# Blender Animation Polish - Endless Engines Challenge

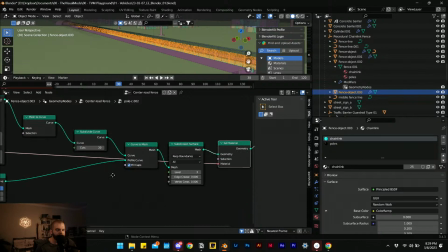[28:51]
Besides tabbing into these groups,
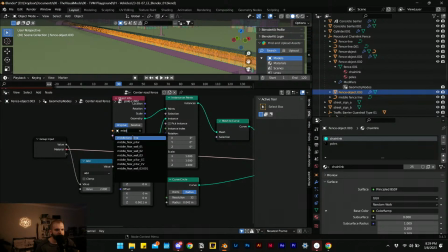[28:54]
you could also just click on that icon that I've been hitting on the top right that references as a node group.
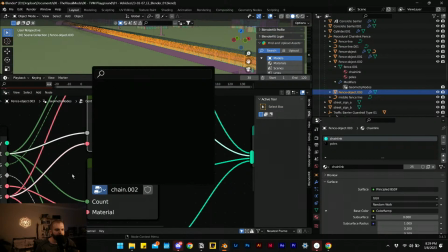[29:01]
So I can tab into it, or I could just click on the top right here to get into it.
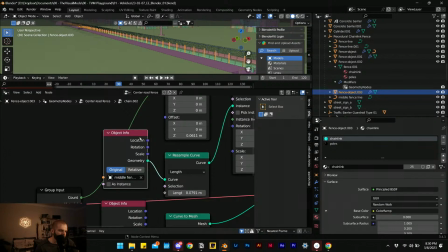[29:06]
We'll set that as a middle fence line. And pulls in the middle right here, middle fence line.
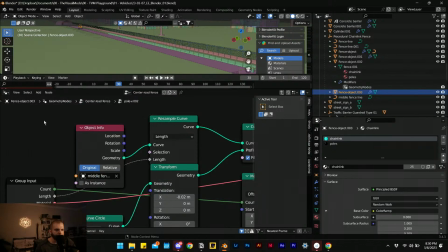All right, so there's our middle fence. It looks like it's become quite small.
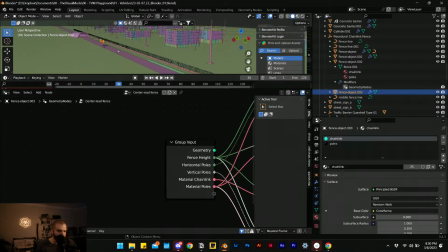[29:28]
So we'll select the line, or we'll actually move the fence into position. So somewhere along the middle of that barricade.
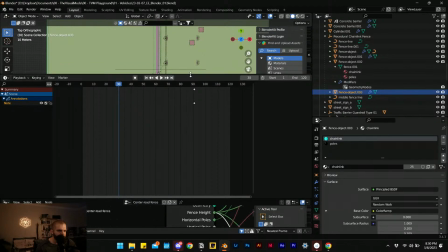[29:36]
We don't need our geometry nodes anymore. We can focus in on our scene.
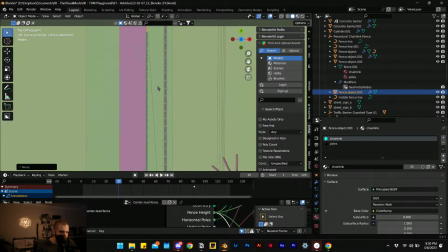That's about a good starting point. We'll select our middle fence line.
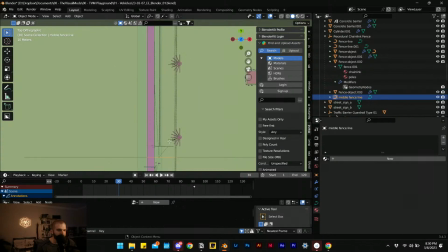[29:54]
There that is. Tab into it and then scale it. And we see there that the vertical line representing our fence right there is extending.
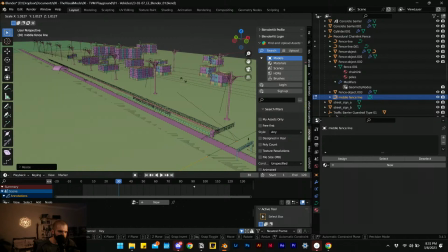[30:04]
So we'll continue to scale that up in edit mode. So we can get the fence to extend all the way. Using objects that use geometry nodes like this is incredibly more efficient than actually working with real geometry,
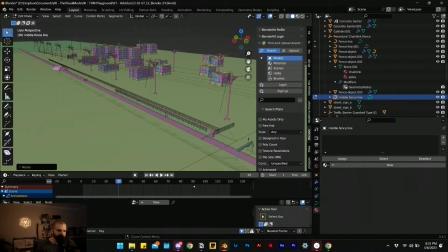[30:22]
especially when it comes to things that are so small or high detail, like a chain link fence.
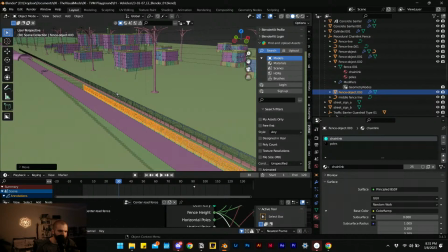[30:27]
Like, it sounds very basic, but once you get to thinking that like all of these would be individual lines or geometries,
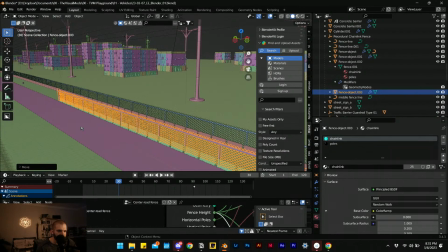[30:34]
it can get quite taxing for the computer where they, would they be actual geometries.
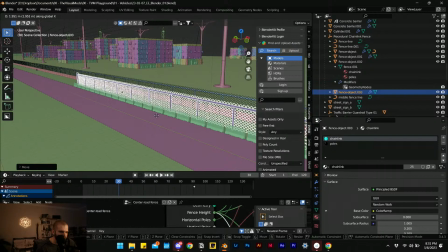[30:40]
We'll move that on the x-axis so it sits. Isn't it already behind the barricade?
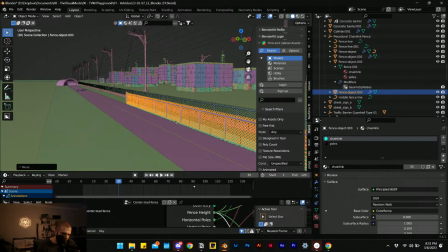[30:48]
I think it's just highlighted. Yeah, there we go.
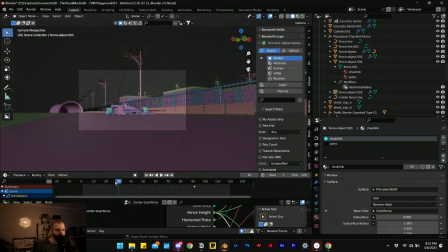[30:51]
Okay, so if we look at that moment now in the sequence, we can move right. Let's see where it dodges over. There we go. So we have this big pole right here that the car dodges and moves around into in front of another car.
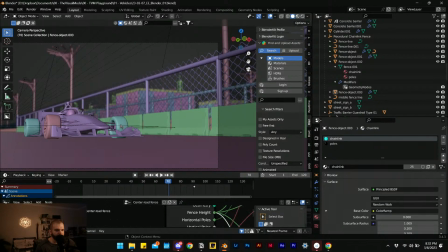[31:10]
Okay, so let's see what that looks like now. Just as a mock-up. So much work into the environment to then just kind of hide it, but it's actually,
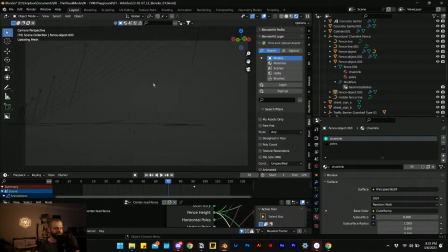[31:25]
it reminds me of this one tip I heard once, which was even though you're using depth of field and like blurring out what's not going to be seen, or you're basically blurring out the background and all this stuff that you spent time adding detail,
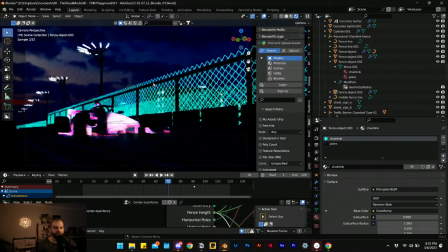[31:39]
adding different elements to it just to kind of blur it out and have it not be seen. And it's like actually having those details there to then blur it out is what makes it look really good or make it look real in certain occasions.
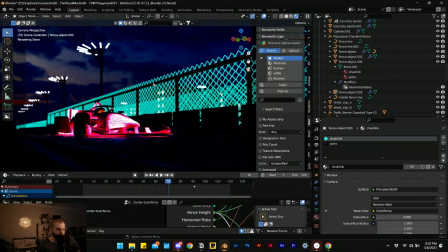[31:52]
So it's actually to the benefit that ultimately in the scene we'll be able to see that there is a building in the background, that it does have lights, even though this fence covers it up quite a bit. It also, I like how it tracks with the scene too, because when we
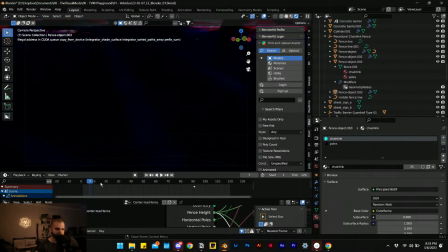[32:10]
sort of come out of the tunnel in the very beginning, switch over to solid mode.
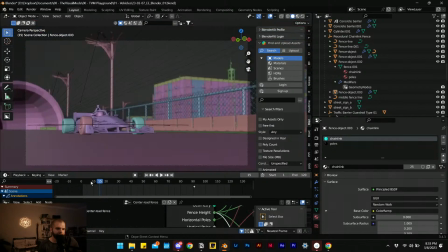[32:17]
When we come out of the tunnel, right, it's sort of a reveal right in the beginning of the whole scene, the whole situation. And then when the car cuts in right in front of camera, it just becomes all about the car. And we focus in on the car as it drives off.
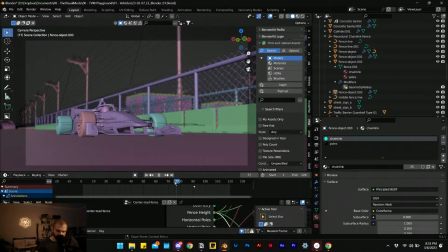[32:36]
Okay, so we did our fence. We did our immediate elements in the foreground that we wanted to do. Next, we wanted to, we added more roadblocks, added a fence. Something's wrong with the sound.
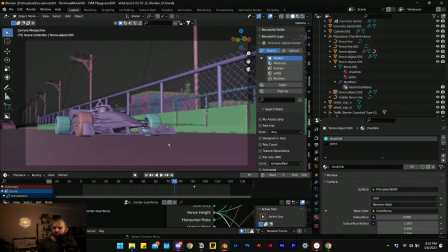[32:53]
I've been having some issue like that. Even before I got onto stream, my sound was acting up.